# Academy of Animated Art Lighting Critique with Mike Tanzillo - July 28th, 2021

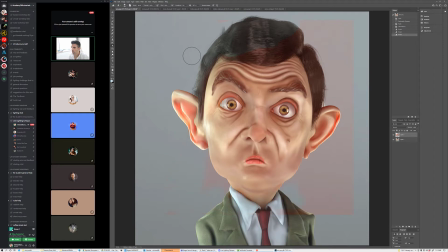So that was my number, my biggest note was that his skin felt yeah, just like a little bit lacking that blood flow through the veins. I still say that I love the specular highlight on the top of the hair that you have for him. Just something a little bit more like this. And it's fine that there's a cool light overall.
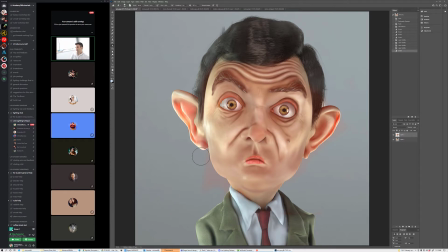And like I said, you notice I didn't adjust his shirt or his jacket or anything. it's just that it's washing him out a little bit too strongly um additionally let me take this off so you can see additionally like his eyes are and this is a i don't want to use the word
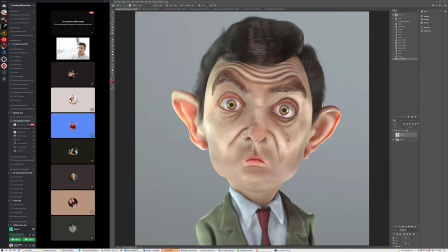problem this is an issue with the character's model that like by default is that his eyes have a lot of variation in their sclera color and that like this area is very dark this area in here is very light and
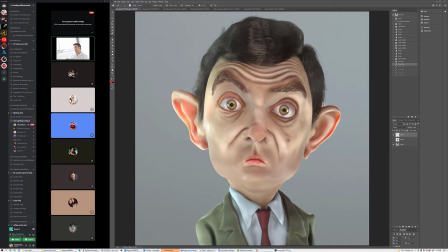it makes them feel not like eyes but more like marbles and so like the way that the the sclera of the eye is kind of a mushier material it just heartens that a lot so what i would do is i would um try and lift these values of of these darker areas to kind of make
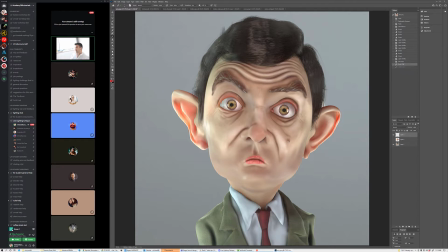it more of a consistent white the reflections in here are looking good i would soften that a little bit And then I would also add a little bit of, like if you can run an ambient occlusion pass on this and get a little bit of ambient occlusion right around the edge of the eye,
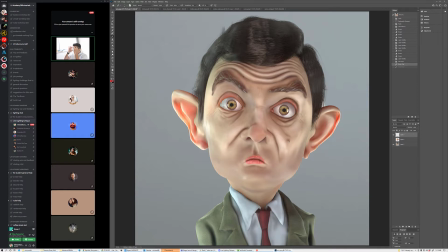I would put that in there as well. Because like that little bit of shadow really helps the eye set back into place a little bit. And then in terms of the eye dings, and actually now that I look at that, it brings up something else. So I'm looking at the eye things. There's two reflection cards that are reflecting on the screen right of this eye and the screen left of that eye.
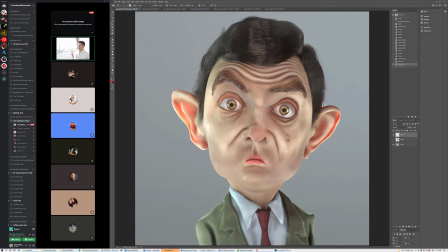And that draws attention to that we don't really have a strong key side or fill side. And that's actually leading him to looking a little bit flat too. So I would say for you to pick one side or the other as your kind of key dominant side.
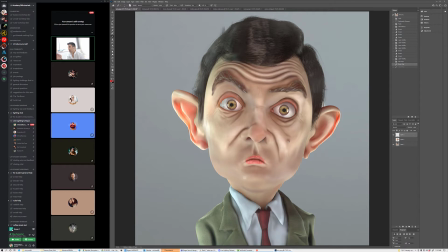And I usually am not like this, like you have to do that this way with something like this. But this is a very straightforward, like straight on kind of portrait look at him. And we want to be able to create some shaping in that. So I would say either pick this side or this side or this
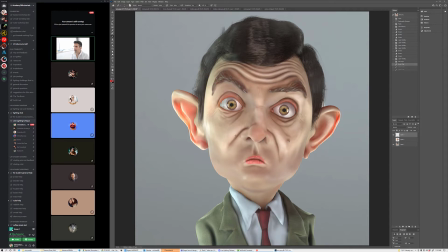side and have the light come in from that angle and then kind of create the shadow going across like that. And then more variation coming across this way. And that will allow us to position the eye dings. you know if we're I'm assuming that we're coming across from the right to left that would allow us to
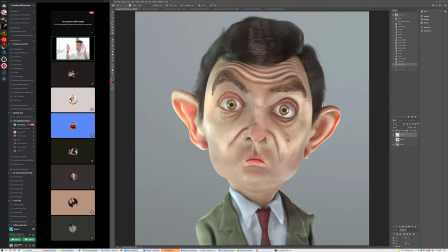position them in in in kind of the same side because when you kind of put them as two opposite sides it's less appealing on the character and the last thing to watch out for is the the shader on his lips can sometimes get funny so you may need to desaturate that and kind of tone down
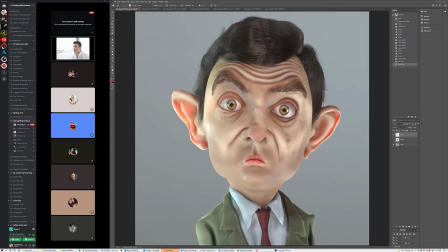not only the saturation but the value on the lips as well um yeah but yeah you've got it coming to pretty well this is just uh just making some tweaks there uh chris we've got you up next um
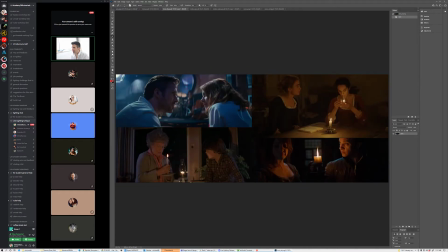so we have some lovely uh candlelit scenes from a variety of films here and it's kind of nice because it's like it's all about candlelight's great to mimic because what it does it's all about like
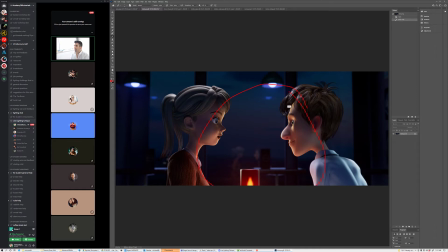centralizing the light into like this area in here um and that helps really kind of create a cozy intimate feeling because all the light is like within this this realm in here um i think i think you've got that look down pretty well because it's back behind him so it's kind of creating
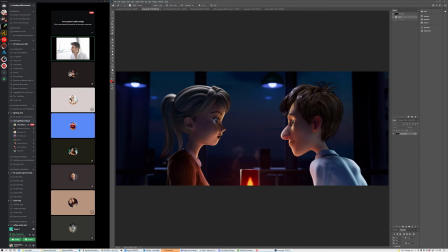this room here um i think the candle itself can get a little more variety in the in the value like i think you get a little brighter here in internally and then kind of fall off as we go um i actually think the characters i think i think you can you might even
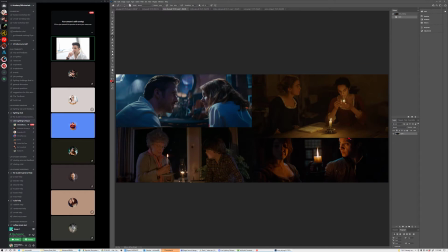be able to push that a little bit stronger like looking at how much jeremy renner's getting lit up by this candlelight.
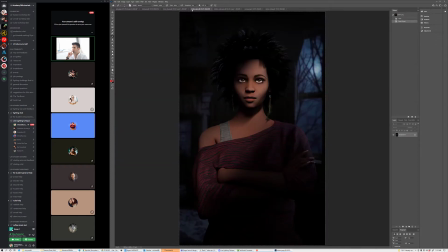I think that you can probably push more in that area.